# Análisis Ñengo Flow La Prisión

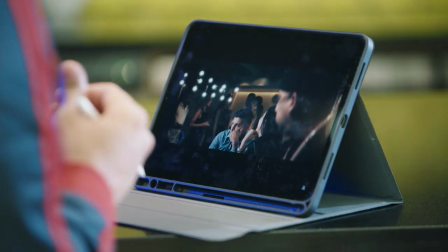4:11 Cuando él mira, eso es más o menos un look como la película Blow, cuando el tipo se da cuenta.
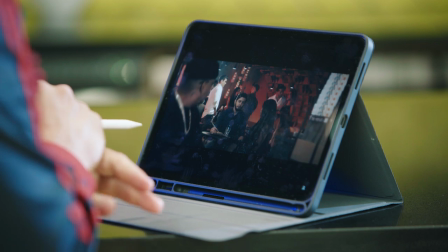4:17 Se da cuenta que lo tenían seteado y de momento todos se levantan y llega.
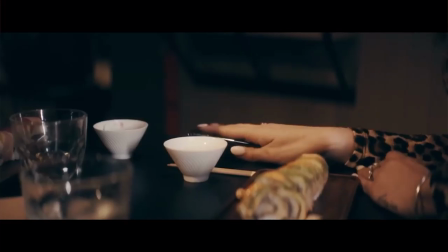4:23 Mira, ahí se dio cuenta él cuando ya se llevó el celular.
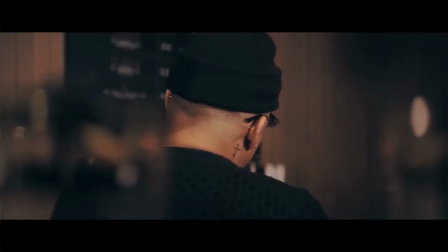4:26 Y por eso en esta parte él prende un gallo y se lo empieza a fumar, como que ya no le importa un carajo en el restaurante, ya me cogieron preso.
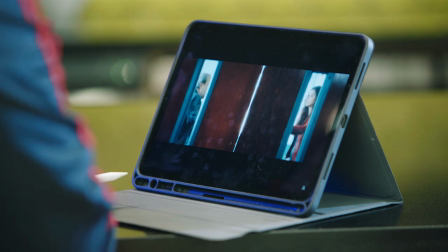4:33 Mira la evidencia. Y ahí él va dándole cráneo a todo lo que pasó. Ella entró a la corte, pam, pam, pam.
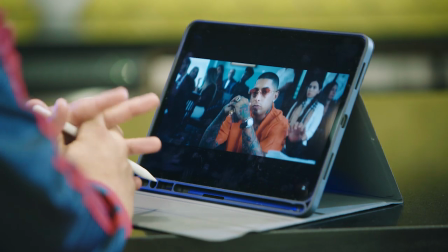4:39 O sea, estamos para atrás y para adelante en la historia. Pero la corte te está mostrando también esta escena cuando el abogado le está diciendo algo al juez.
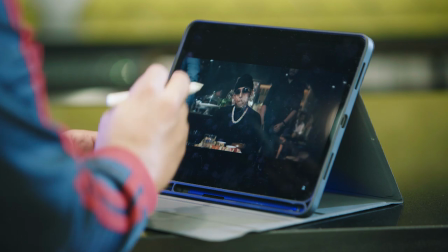4:46 Y aquí van a recogerlo, mira, por allá atrás viene también otro. ¡Pum! Y como en toda película, tenemos al protagonista, que es Ñengo. Tenemos al antagonista, que viene siendo los federales, y la muchacha, la novia de él, que eso tú lo sabes al final.
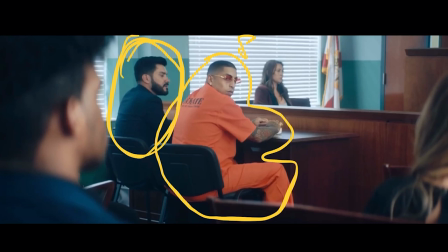5:00 Tenemos al aliado que lo ayuda y lo aconseja. ¿verdad? O sea, tenemos varios, como si fuera una película, tenemos varias personas y ahora tenemos que ver a nuestro héroe, a Ñengo, salir de este problema, ¿verdad? So, al principio mostramos quiénes son ellos, después el desarrollo de la película, como que la situación, el problema,
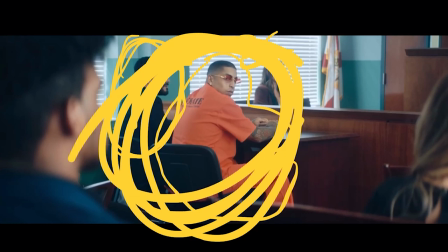5:17 y ahora le está metido en el problema más que nunca, y ahora tenemos que mostrar cómo él sale de esto, cómo nuestro héroe se salva.
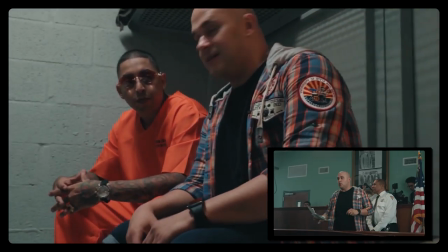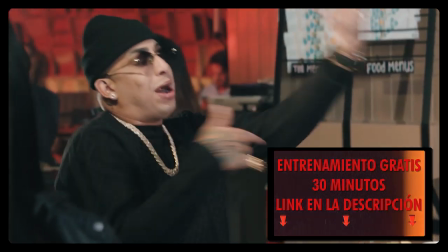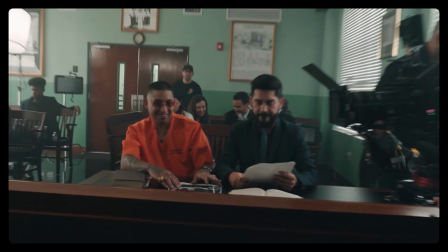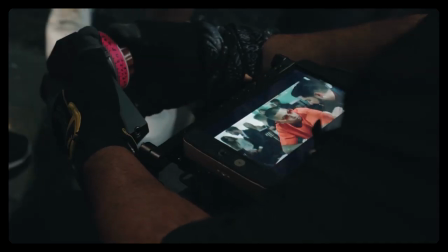Ahí se da cuenta cuando ella se va, como que ella dijo, ah, ya este tipo no tiene break, ya lo van a meter preso, ya se fue, dando la cara de que él, ahora él sabe que ella fue la que lo, todo el tiempo lo cedió. Cuando él dice ahí, mi madre me dijo que voy a ser un cabrón, ¿sabes? Si le hace caso a ella, y se ve él fumando pensando, cuando la madre le habló, como que si sigues con ella vas a ser un cabrón.
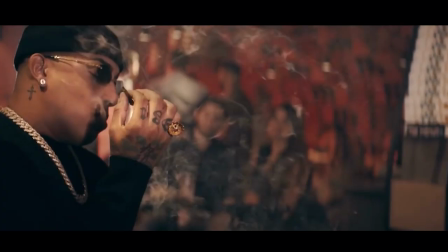6:10 Y exactamente, ahí, por eso yo puse en esa escena los detalles, y ahí se ve él fumando, como que pensando lo que le dijo la madre, ¿me entiendes? Muy importante eso. Eso fue a propósito.
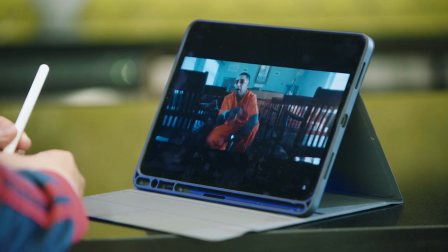6:23 Ahí, mira, cuando ellos se saludan, él se saluda con el abogado, él sabe que algo bueno va a pasar.
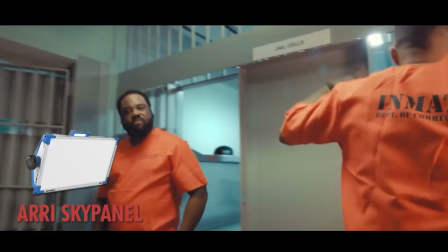6:28 Nosotros usamos mucho Sky Panel en esta y Panel Light, unas pequeñitas que son como si fueran una, como si fuera, bueno, una cosita que se doblan y todo, como si fuera un papel. Y esas las pudimos pegar por todos lados. Y aquí al final, ella está en una discoteca y eso, y de momento, y se da cuenta que el tipo está libre, que no fue preso nada.
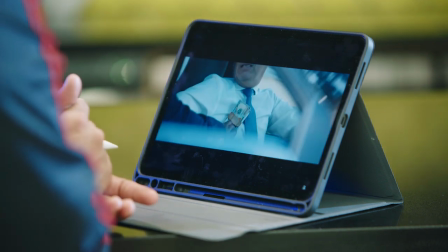6:49 Ok, aquí se ve la parte cuando él entra al carro y le hace la máxima corrupción al juez, como que lo compró y eso. ¿Me entiendes?
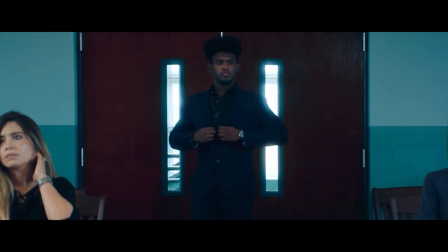6:56 Y puedes verlo. En esta escena ven que le pusieron a lo blanco un poquito de glow para que brille un poquito lo blanco,
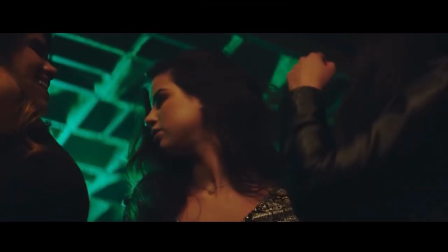7:04 le da un toque al video entero. Ok, en esta escena aquí, que parece una discoteca, esto fue en el mismo restaurante donde grabamos las escenas de Ñengo cuando está con la muchacha.
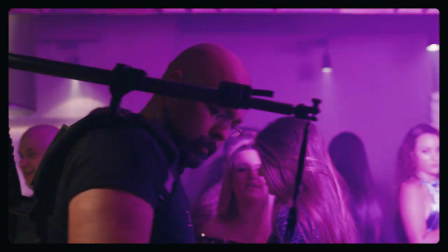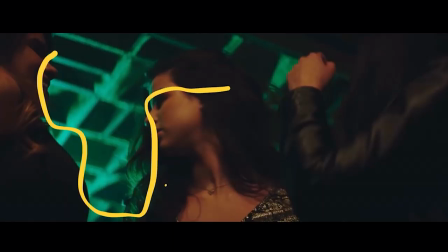7:20 Pero lo cambiamos como a discoteca con las luces, pusimos una Sky Panel que cambie de luces. Y pues aquí estoy yo bien bajito grabándola a ella. Y una luz pequeña pues para que le dé a ella, para que ella se vea.
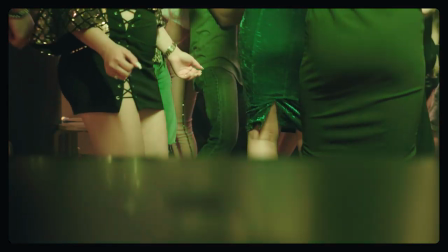7:31 Pero parece una discoteca porque tenemos varias personas bailando y todo, pero fue el mismo lugar donde grabamos las escenas del restaurante.
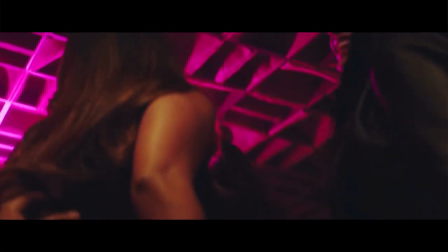7:37 Y ya ella se va. Al final ganó a nuestro héroe, salió victorioso. Y ese fue el video análisis de Ñengo Flow, La Prisión.